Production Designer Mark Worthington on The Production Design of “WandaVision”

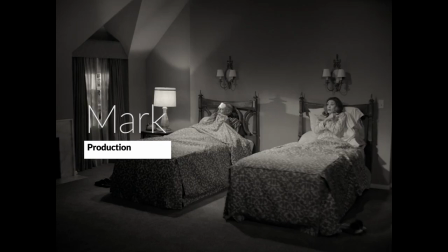2s
What's so fun about the whole story is understanding and using the language of the history
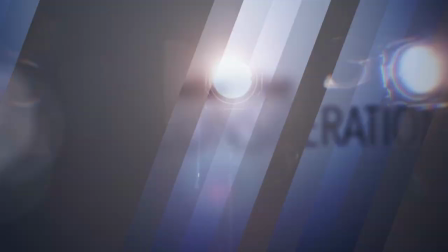7s
of sitcom to tell this really intricate story about Wanda's psychology and her trauma.
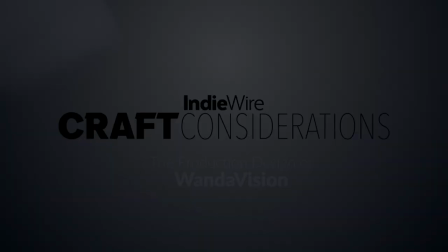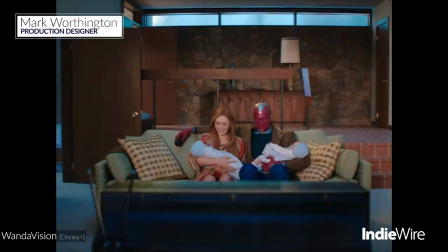19s
It was really important for us to understand that it was a single house. And so we were very careful to keep the geography the same. So it had to be recognizable.
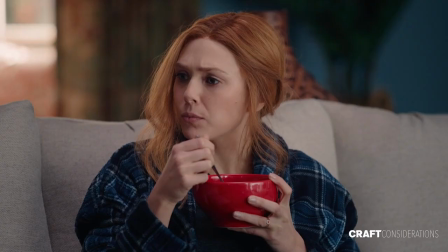28s
And yes, I know exactly what that is, but it also had to have an element of how she inflects it with her point of view and her emotional attitude.
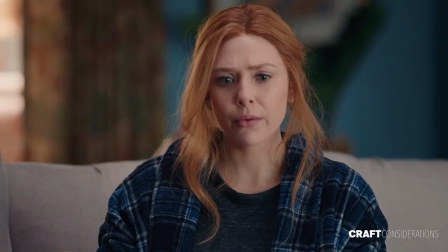35s
And that singularity of the house actually is a really interesting way of sort of entering that idea.
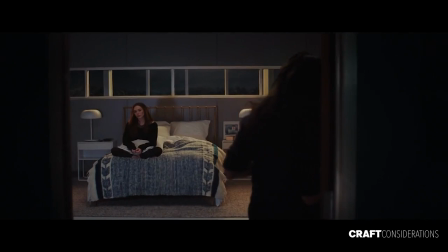44s I'm fine.
As much as these things are homages, what they really are memories.
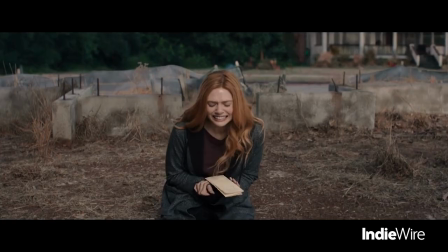51s
You begin to understand why she's doing this and having to do with her own trauma, her PTSD.
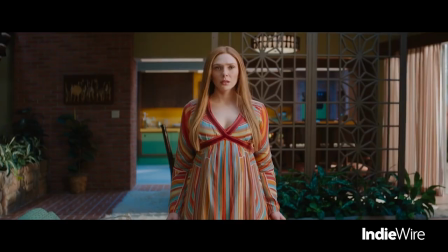56s
And so it goes from something really light and fun, and it's Dick Van Dyke, and then it starts to turn.
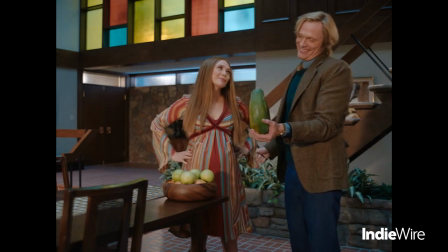66s
I love the set just because it's a period I like, but I also love the optimism of that set and just how bright it is and the feeling it gives you.
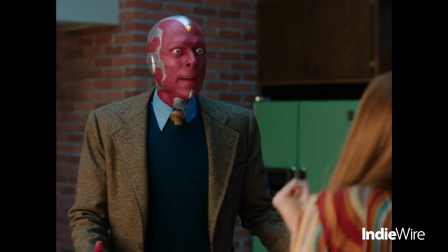74s
And then the things that happen, that these threatening, odd things, it's just, the contrast is so strong.
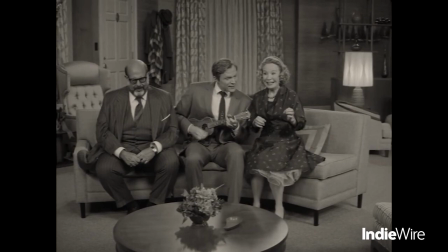80s
I really love that set for that reason.
Old MacDonald had a farm. E-I-E-I-O.
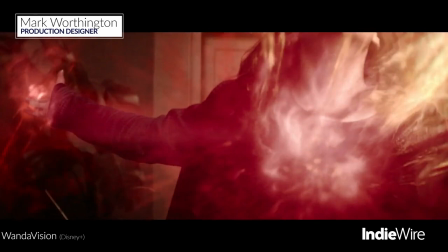86s
It's such a fun idea that you see the set in the first episode, and then episode 8, the penultimate episode,
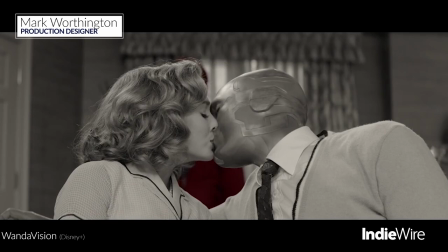92s
you come back to it, and now it's this strange, difficult, threatening thing.
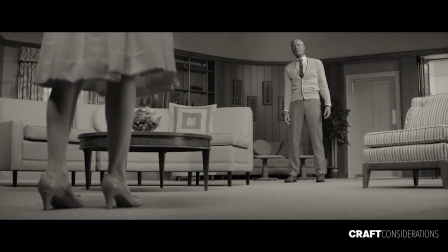98s
And then the fun thing about that was we knew when we got into, one, wider lenses, too, when we shoot that,
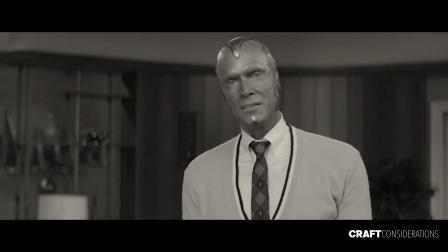105s
and also a wider aspect ratio, you're going to see much more of the set in this very foreign way.
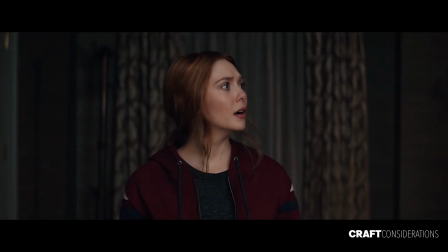111s
You do not think about looking at a sitcom set like that. It's a little disquieting.
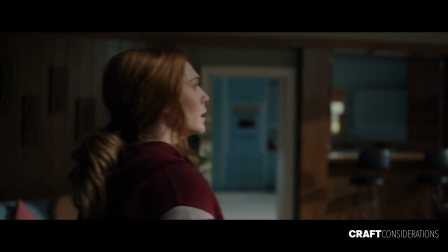115s
We knew that's what would happen in a way, given the composition of the set. It's weirdly wide when you're on it.
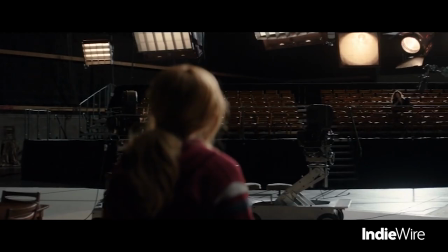120s
It has a very unrealistic feel. But when you shoot it on a different lens, it begins to feel more like you're standing there, and it gets strange.